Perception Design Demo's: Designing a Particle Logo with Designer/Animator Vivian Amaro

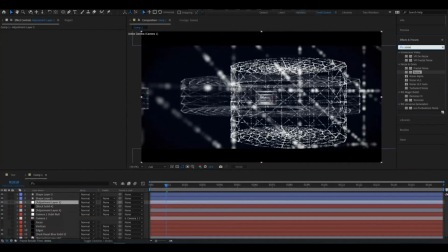1263s
Another thing that helps out with our composition is adding a lens blur.
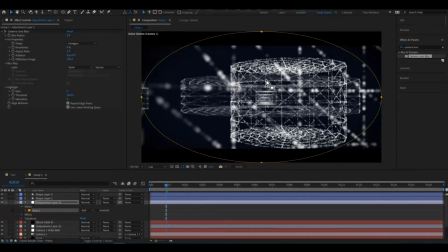1279s
We'll apply our same techniques as we did for the vignette. Let's invert our mask and only have these particles on our edges of the frame become blurred out.
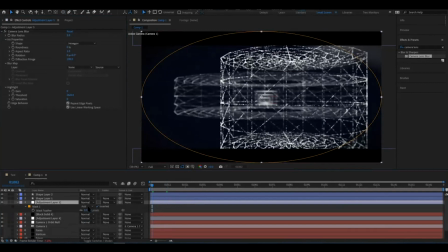We're going to bring our feather up to create a good transition, and we'll adjust our expansion.
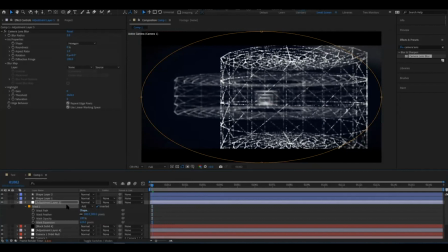We can always play with how much blur we want to see. If we go up to 40, we'll see how things begin to look very muddy because it's so blurred.
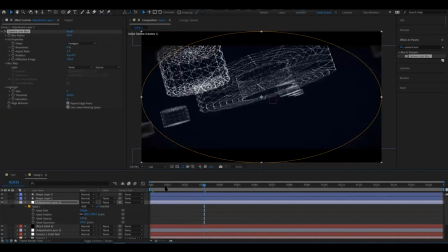We're going to keep it subtle though, for this animation.
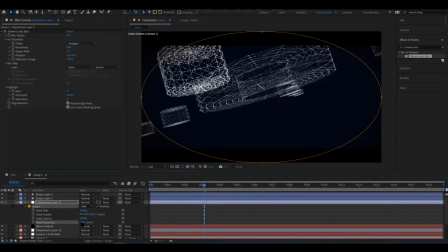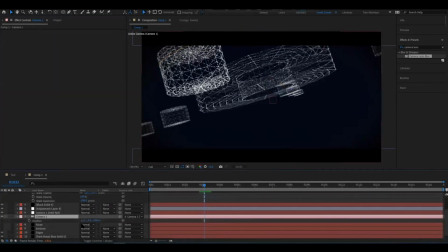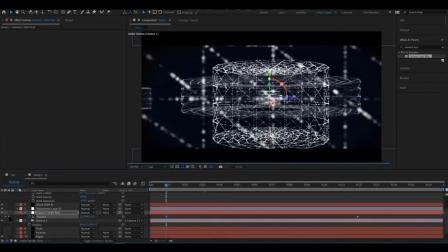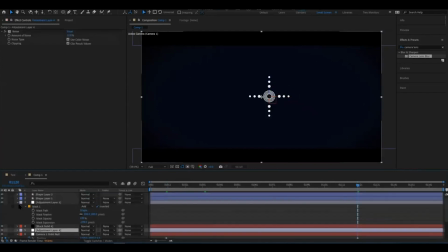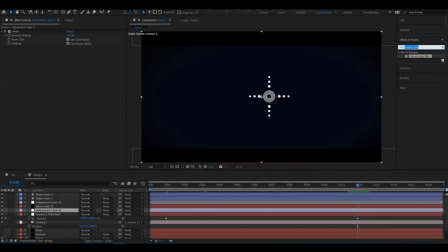1397s
Now, we're going to add another effect that is a subtle touch, but will bring some dimension to this animation.
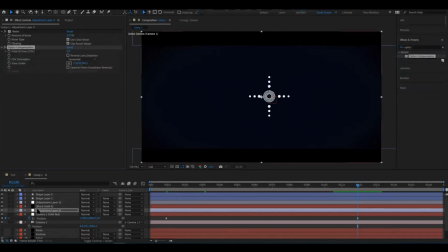1413s
We're going to add optics compensation. We're going to add it to the same layer we added our noise to.
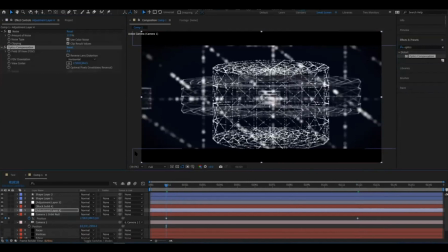1424s
If we go to our beginning, where we see more of the particles up close, we can add our optics compensation. Then, reverse our distortion.
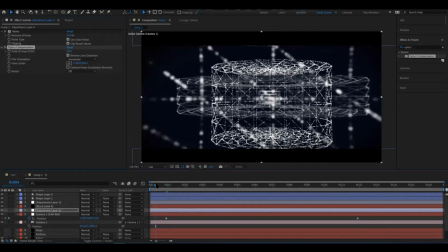1445s
This will create some dynamic motion for particles as they enter our frame when the camera moves.
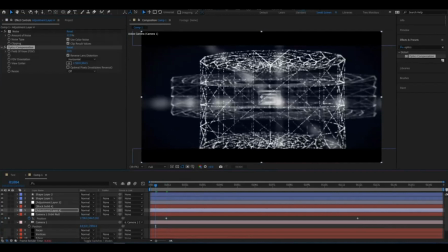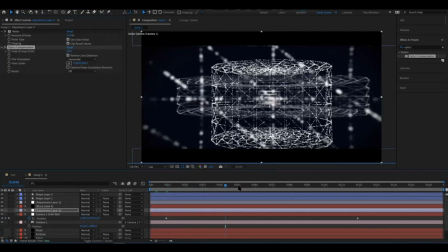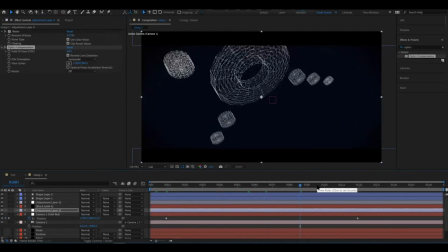Here, we start seeing a bit more of what our final animation will look like.
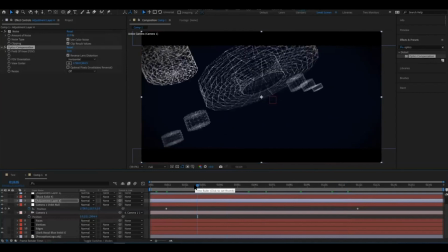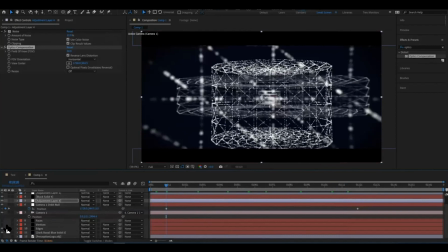We want to increase the depth of our logo a bit.
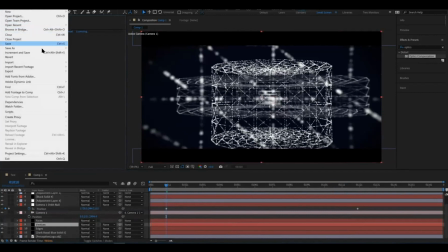1492s
Let's turn back on our vertices and add an RGB glow effect to the layer with our vertices.
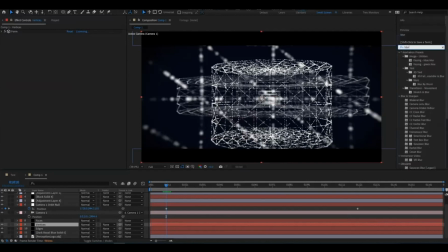1501s
This is why we created different layers for our logo, so we have a way to treat them separately and have different looks for our particles.